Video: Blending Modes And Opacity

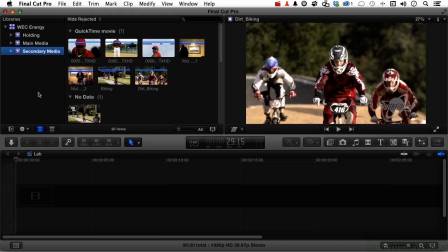[0:00]
In this lesson, let's look at two things that can really help you do some creative work in Final Cut Pro. I'm talking about opacity on a clip and something called blending modes. I work in a program called Adobe Photoshop. I have been for about 160 years.
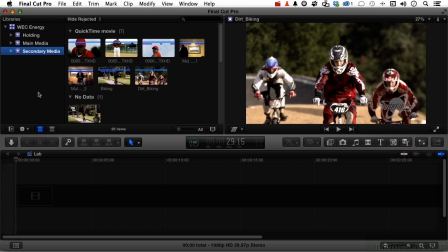[0:16]
I love that program. When I'm teaching that program, I can spend with my students days talking about blending modes. I love blending modes. Now, opacity is a pretty easy concept to figure out. Blending modes, once you get into them, though, can be very creative. Now, let's do this. Go into secondary media.
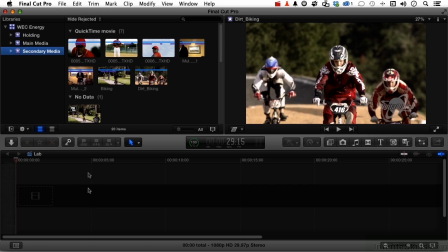[0:35]
You don't have anything down here in your lab.
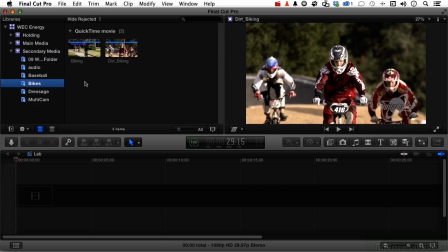[0:37]
Open it up by expanding it and go into bikes and bring down, number one, bring down the kitties.
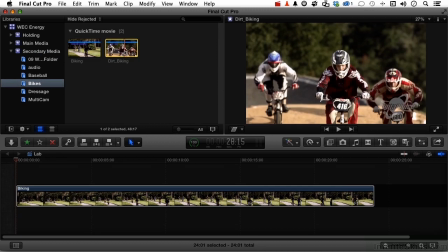[0:45]
Ah, yeah, the kitties. Bring down dirt bike and put it on top right about here.
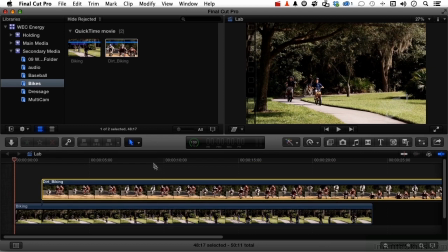[0:51]
Now, it's much longer, but it's a very slow motion kind of thing, too. So let's do this.
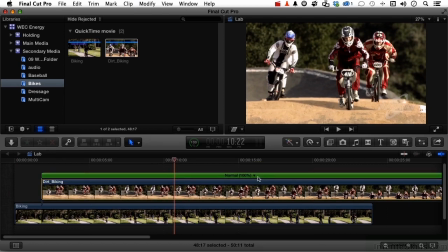[0:57]
Select it, press Command R, because that's a shortcut to getting into your retiming options, and let's double the speed and see what that does for us.
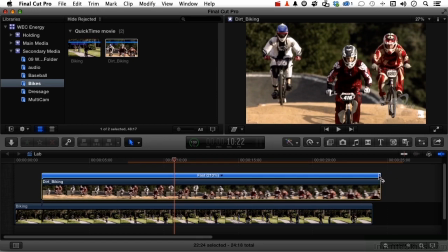[1:07]
Close, but no cigar. So let's do this. Let's grab right here and let's force it to retime based on the length of the two clips.
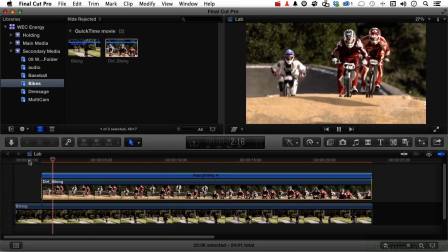[1:15]
I do want them to be together. We do have a classic B-roll right now, but I want you to remember the backstory that I made up for this. These kids grew up to be these kids. And I want to figure out a way to somehow kind of blend the two images together.
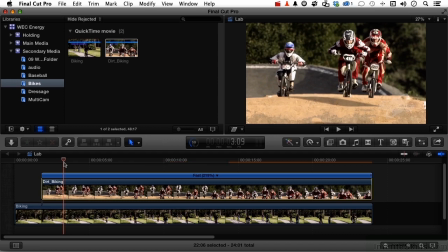[1:31]
Like these guys right here become the ghosts of the future. In blending modes and opacity might not be a bad way to do that. So let's come over here and select this clip. Let's go into our inspector.
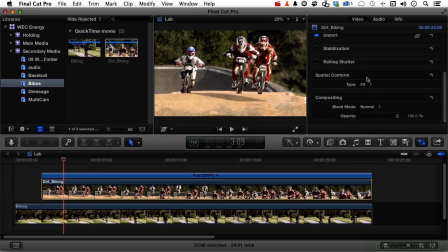[1:45]
Now in our inspector, if you go all the way down to the bottom, you have compositing options. One down here, most people could figure that one out, opacity. So if I come over and drag that down this way, I can start getting them to come through.
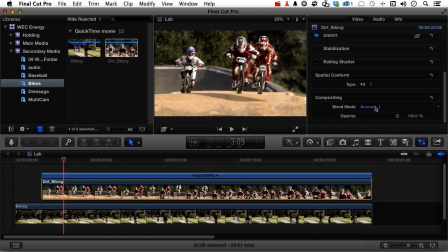[2:01]
Opacity is an easy one to understand. Blending modes are where the fun starts. There are a lot of them. We could spend literally hours and hours talking about what they do. The best way to work is to experiment to find the one that works best for you.
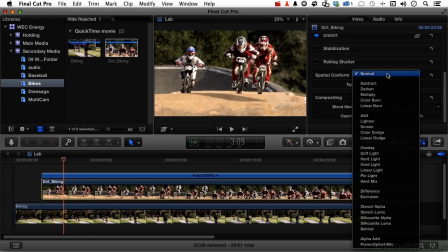[2:18]
Because based on the colors and everything else between the two that you're trying to blend together, you might use a different one the next day and achieve a better result using two different clips. Just depends. An easy one to remember is multiply. Multiply multiplies the values of the colors in this clip with the values and the colors of the one below it.
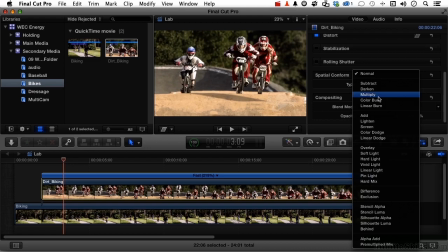[2:37]
And the final event will always be darker. So if we click multiply, oh, we've got that.
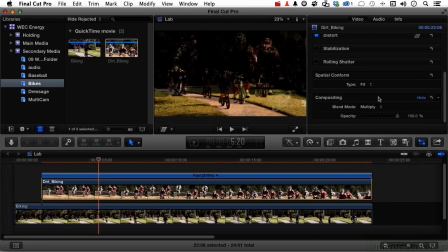[2:43]
If I press the space bar to run it, interesting but too dark. One we might try is called overlay. Overlay the bikers on top of these guys, but leave the guys there.
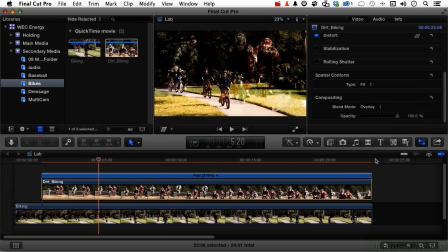[2:55]
And if we try that one, that's interesting, but I want to try the opposite of multiply. Now, the opposite of multiply is screen, and that in most cases will always lighten.
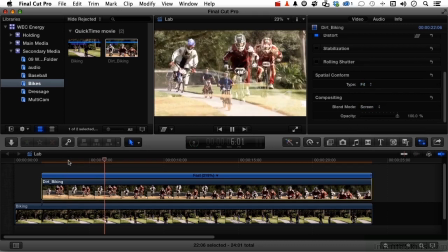[3:06]
Now, if we come back over here again and start playing, that's actually not too bad, but they're still too intense. So let's add a combination of opacity. Now, we can do this while we're watching it.
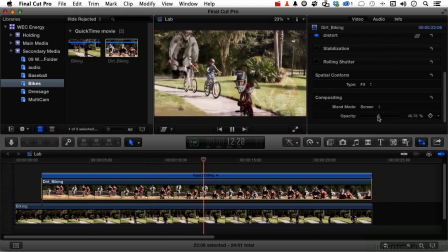[3:19]
There we go. Maybe something like that. I'm not saying this is always going to work, putting two videos together, but sometimes you can do some very creative things.
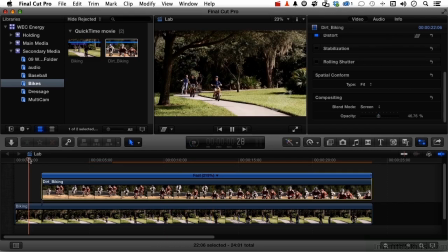[3:28]
Now, we're not done. It starts too fast. It's just like boom, and they're there.
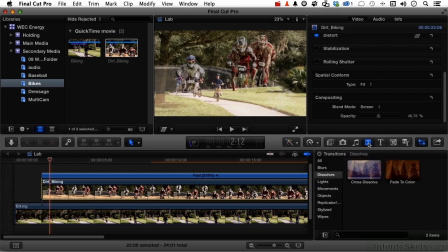[3:32]
Let's put a transition here. So let's go into our transitions, and I'm going to do a cross dissolve.
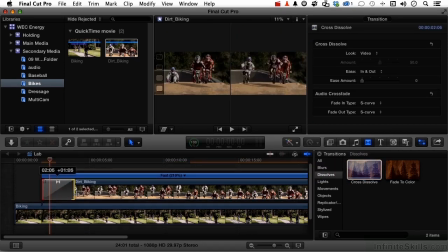[3:40]
Put it on the front end, and let's stretch that out just a little bit more. Let's close this for now.
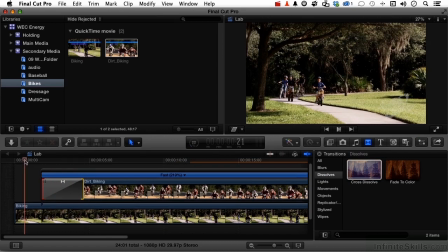[3:47]
Let's come over to here. Kind of interesting, but one more thing.
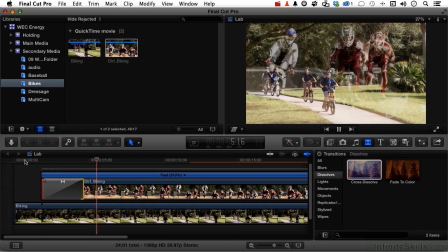[3:52]
This is supposed to be an old video of kids who have grown up. So let's do this.
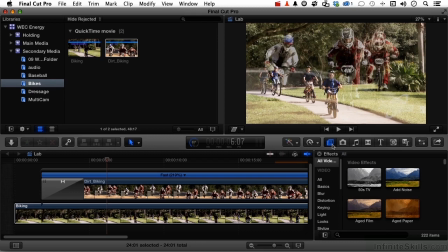[3:57]
Let's select this one. Let's come into our effects and do something like aged film. Drag it on there. Let's come over here so we can see it.